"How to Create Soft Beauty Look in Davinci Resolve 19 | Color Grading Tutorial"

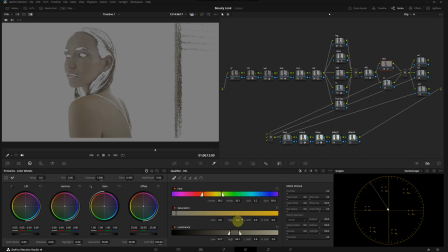Then I'm going to refine the selection using the hue, saturation and luminance values. Finally, I'm using denoise, clean white and clean black to perfect the selection. To ensure the selection only affects the skin tone, I'm going to create a mask around the model.
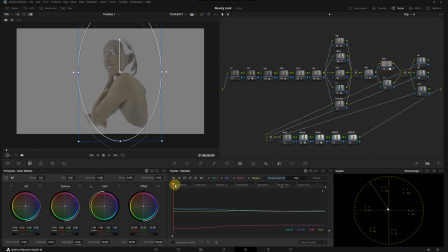And then let's track this mask. Okay, tracking is completed. We can close this window and highlight.
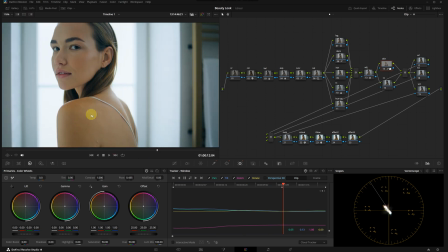Let's select a proper frame again.
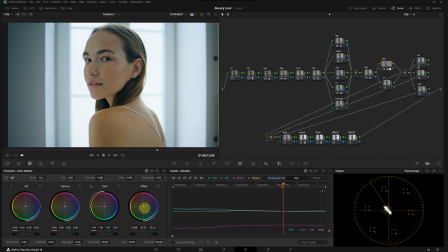All right, I will use offset to eliminate the yellow undertones in the skin with minimal adjustments to achieve the correct tone. This is before and this is after. I will also lower the contrast slightly, and I think I'm going to increase the light levels with the gain slider. We can also add a touch of warmth as well. At this point, I'll make a few small adjustments with offset and gain to get the tone just right.
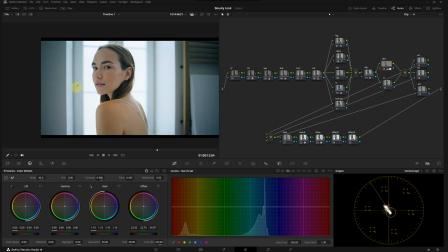Let's check the difference on the big screen. This is before and this is after.
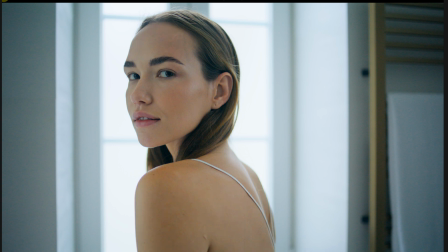All right, there's a noticeable improvement to the skin tone. There's another node parallel to the skin node. I've created this one to make general adjustments to the skin tone using the color slice panel.
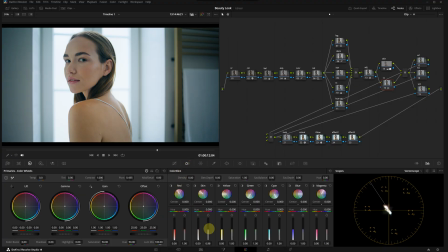Under skin parameters, I'm gonna slightly reduce saturation and density. After these skin tone adjustments, we have reached this point. I think it looks pretty good. Before wrapping up, let's apply denoise to achieve a cleaner image and remove all the chroma noise.
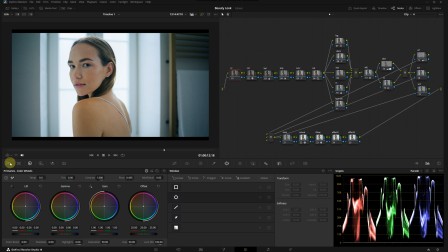I'm selecting the first node and going to the motion effects panel. In the spatial noise reduction menu, I will set the mode to better and radius to medium. Then I will slightly increase the spatial threshold.
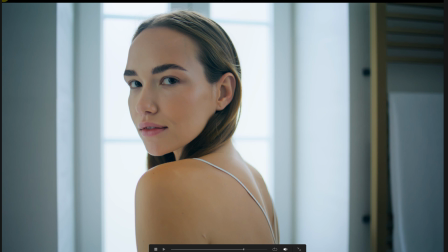Overdoing denoise can result in some loss of detail, so to avoid a plasticky look, I'm going to decrease the mid-tone detail again.
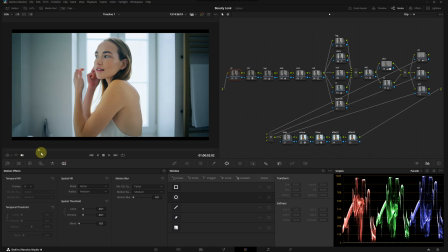Finally, let's review the image from the beginning. Overall, I think it looks good, but I don't like the dark areas around the edges. We can fix this using window nodes. In the window menu, I'm going to click on gradient, rotate it, and move it outside the screen.
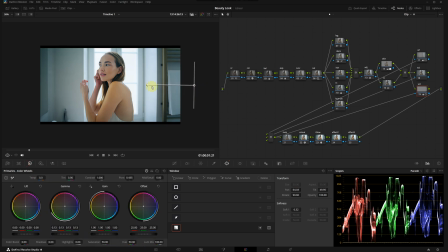Then I'm going to increase the gamma level. I will then adjust the spread by controlling the tip of the arrow. Let's apply the same effect to the other side. I will copy it to another node and rotate it. So this is before and this is after. This way, we have eliminated the dark areas in these regions.
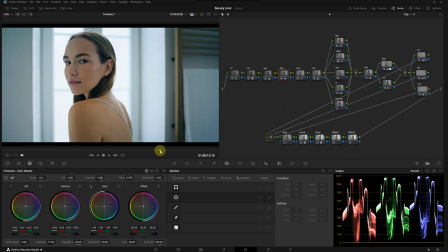Lastly, I will make minor adjustments to the grade and let's review everything we have done so far.
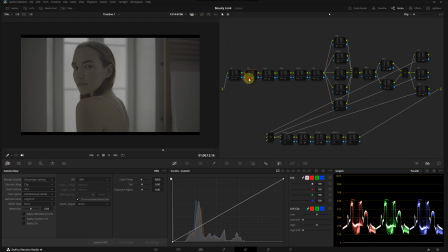I started with raw adjustments. I used color space transform to convert the image to Rec.
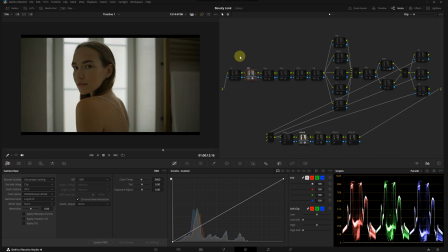09.
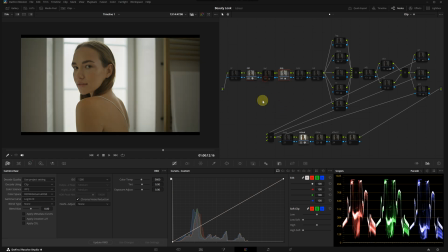Then I increased the exposure levels, corrected the white balance with the balance node, brightened the image with curves, and raised the saturation. Afterward, I moved to the secondary adjustments. I made detailed changes to the shadows and highlights with log wheels,
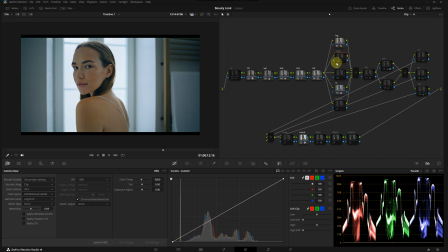created color contrast with the CC node, and reduced overall color density with the density node. We added the glow effect for a softer look, reduced mid-tone details in the adjust node, and worked on the skin tone.
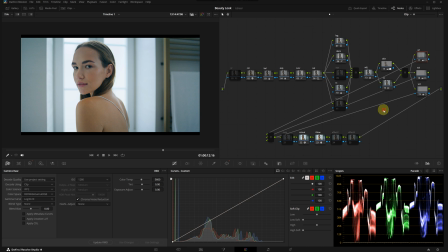Then I increased the light levels in necessary areas using windows and applied noise reduction in the first node for a cleaner image.
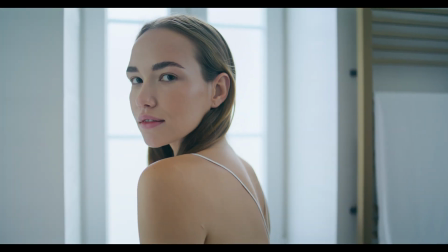And this completes our look. Alright guys, we have come to the end of this tutorial. I hope I've shown you a few things that will be useful to you. The fixed node tree might look a bit complicated at first glance, but once you understand its logic, it will make your work much easier and much faster. If you have any questions about this or if something in the tutorial didn't quite make sense, feel free to leave a comment. You can also let me know if you like to see another different kind of look. I will consider making another tutorial about that. Thank you for watching. If you like to support me, you can like the video and subscribe to my channel. I will see you in the next video. Until then, take care.